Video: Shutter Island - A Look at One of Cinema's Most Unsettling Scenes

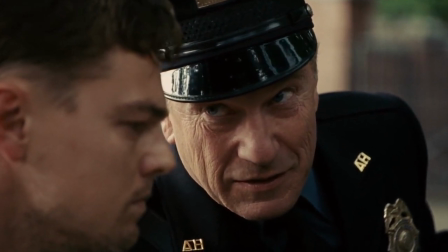If I was to sink my teeth into your eye right now, would you be able to stop me before I blinded you?
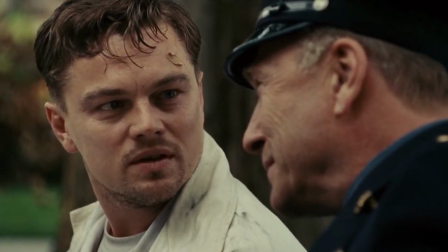Give it a try.
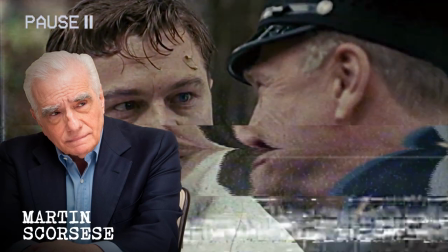To me, this is the most memorable scene in Martin Scorsese's criminally underrated neo-noir psychological thriller, Shutter Island.
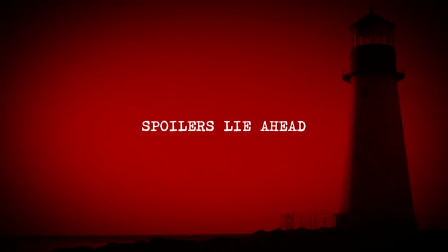Spoilers lie ahead. Released in 2010,
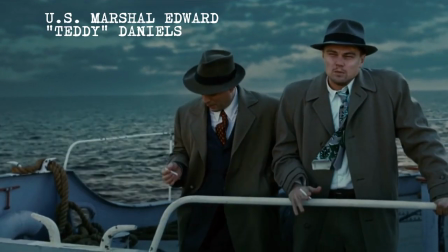Shutter Island stars Leonardo DiCaprio as US Marshal Teddy Daniels, who was sent to investigate the disappearance of Rachel Salando,
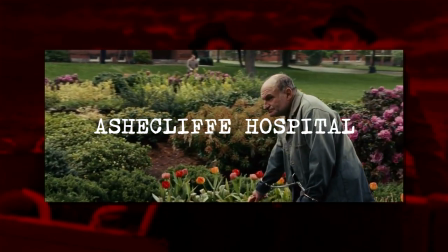one of the patients of Ashcliff Hospital for the Criminally Insane on the not-at-all-Ominous Shutter Island.
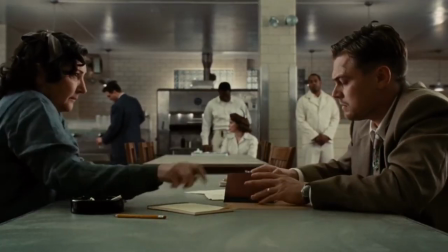Once on the not-at-all-Ominous Shutter Island, it's not long before Daniels begins to realise it might not be so not-at-all-Ominous after all.
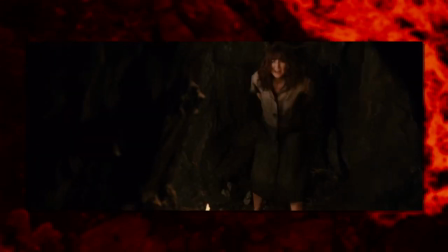At this point in the film, Daniels has found the missing patient, who it turns out is a psychiatrist at the hospital.
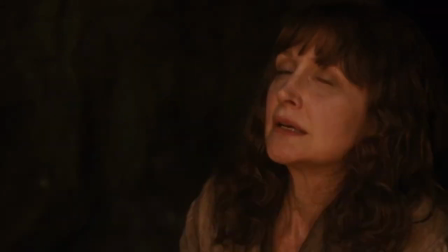She tells Daniels that she had been forcibly sectioned when she discovered the hospital were experimenting on patients to develop mind control,
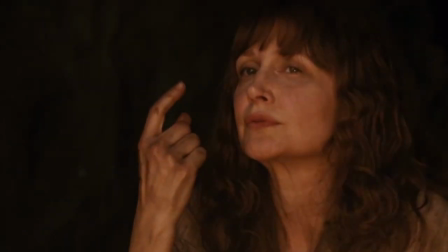so she decided to escape. Daniels is now completely alone.
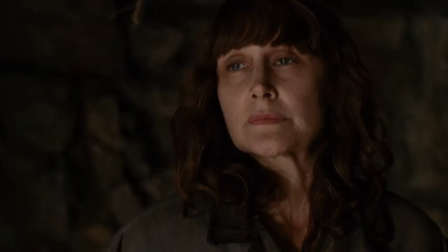His partner has been assumed murdered, and Zalando has told him to trust no one.
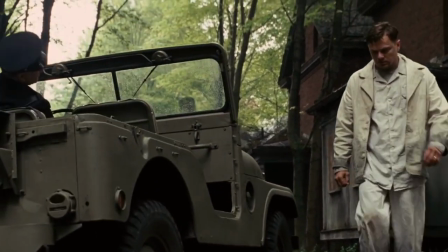It is here Daniels is picked up by the hospital warden.
We were wondering when you'd show up.
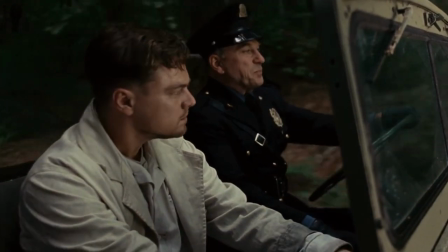Have a seat. Taking a leisurely stroll, weren't we? I was just looking around.
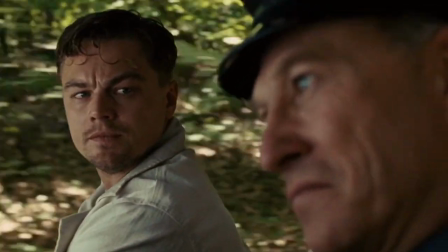Did you enjoy God's latest gift? What? God's gift, the violence.
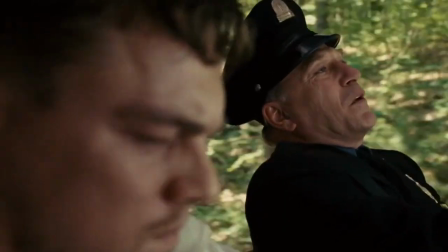On first watch, this scene is easy to overlook because of how on the surface pleasant it is.
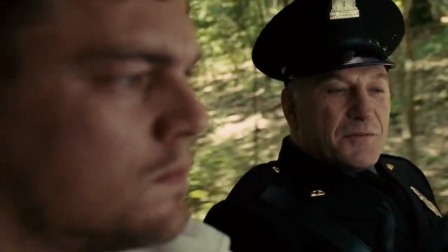Nothing really happens, it's just two guys in a car talking.
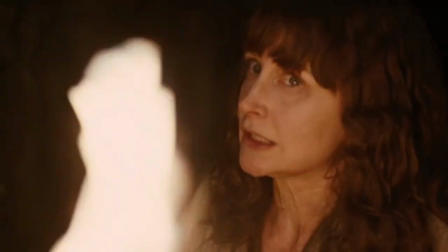It also comes immediately after the biggest revelation in the whole film, at a point where the viewer is in dire need of some respites.
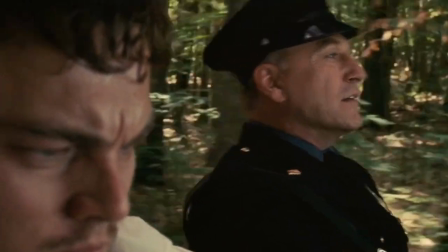However, I believe this is entirely intentional. Scorsese is not trying to actively scare us with this scene.
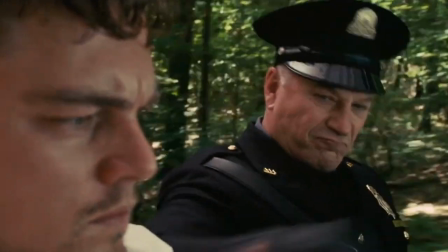The effect he is going for is far more subliminal,
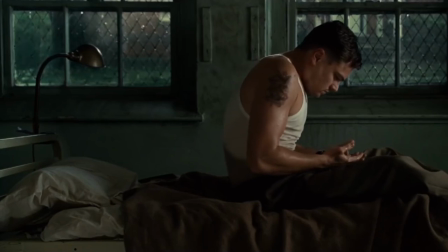similar to the feeling of waking up from a nightmare you cannot even remember, leaving you feeling unnerved for the rest of the night.
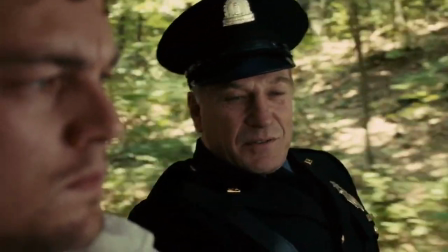When I came downstairs in my home and I saw that tree in my living room, it reached out for me Like a divine hand.
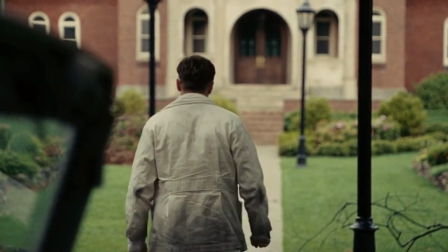After watching this drive, I'm left with two questions. A, what the heck is this guy talking about?
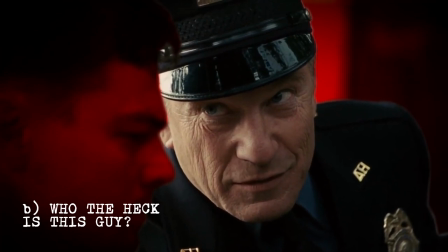And B, who the heck is this guy?
Did you enjoy God's latest gift?
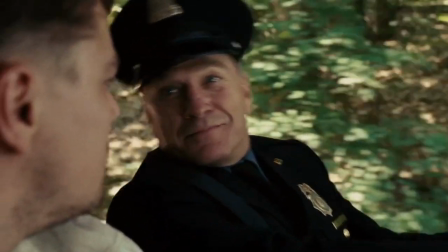What? God's gift. To violence. God loves violence.
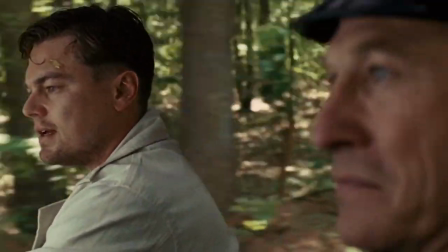It was after many watches that I realized he's not saying violets, he's actually saying violence.
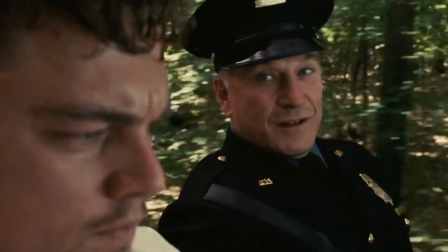I think this is entirely intentional to add to a false sense of security.
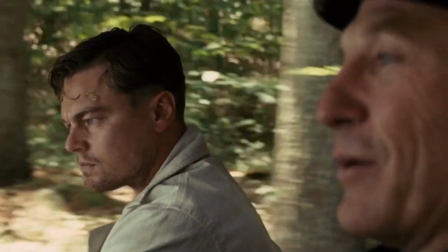It's not until we're deep in conversation, we realize where this man's head is actually at.
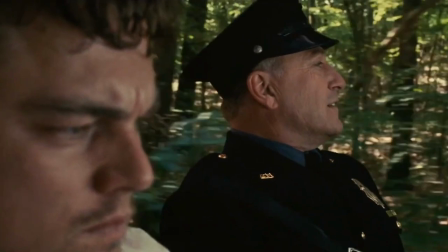Why else would there be so much of it? It's in us. It's what we are.
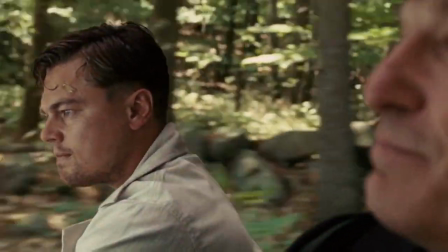We wage war and we burn sacrifices and pillage and plunder and tear at the flesh of our brothers and why?
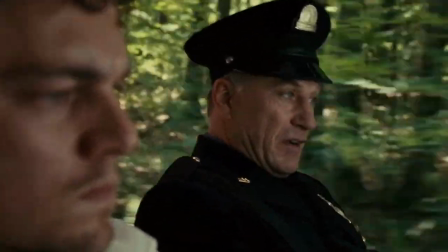Because God gave us violence to wage in his honor.
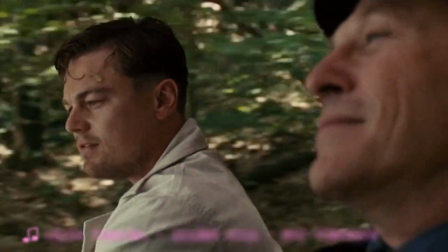So basically what this dipshit is saying, and what seems to be his philosophy, is that God must love violence because there is so much of it in the world.
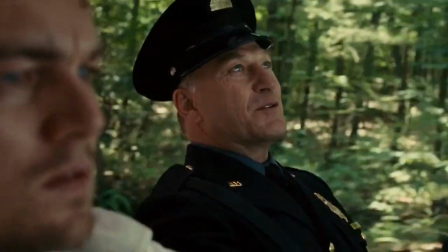I thought God gave us moral order. There's no moral order as pure as this storm. There's no moral order at all.
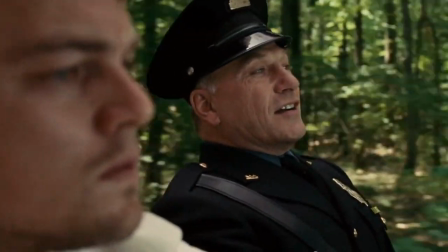There's just this. Can my violence conquer yours?
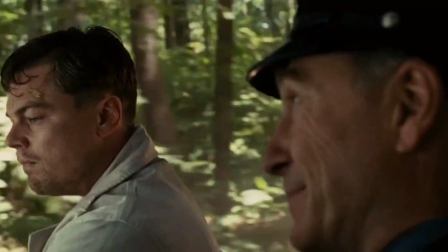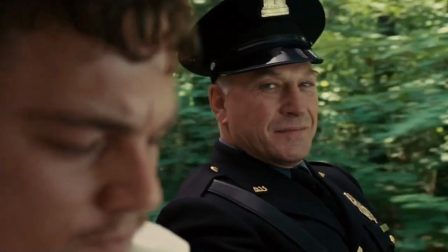You're not violent. Yes you are. You're as violent as they come.
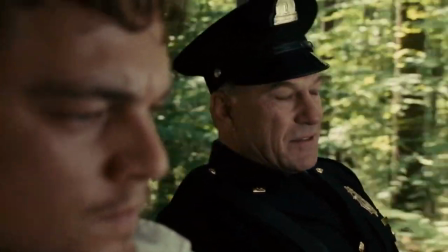I know this because I'm as violent as they come.
Yeah, this is definitely someone you want responsible for guarding the most mentally vulnerable of people.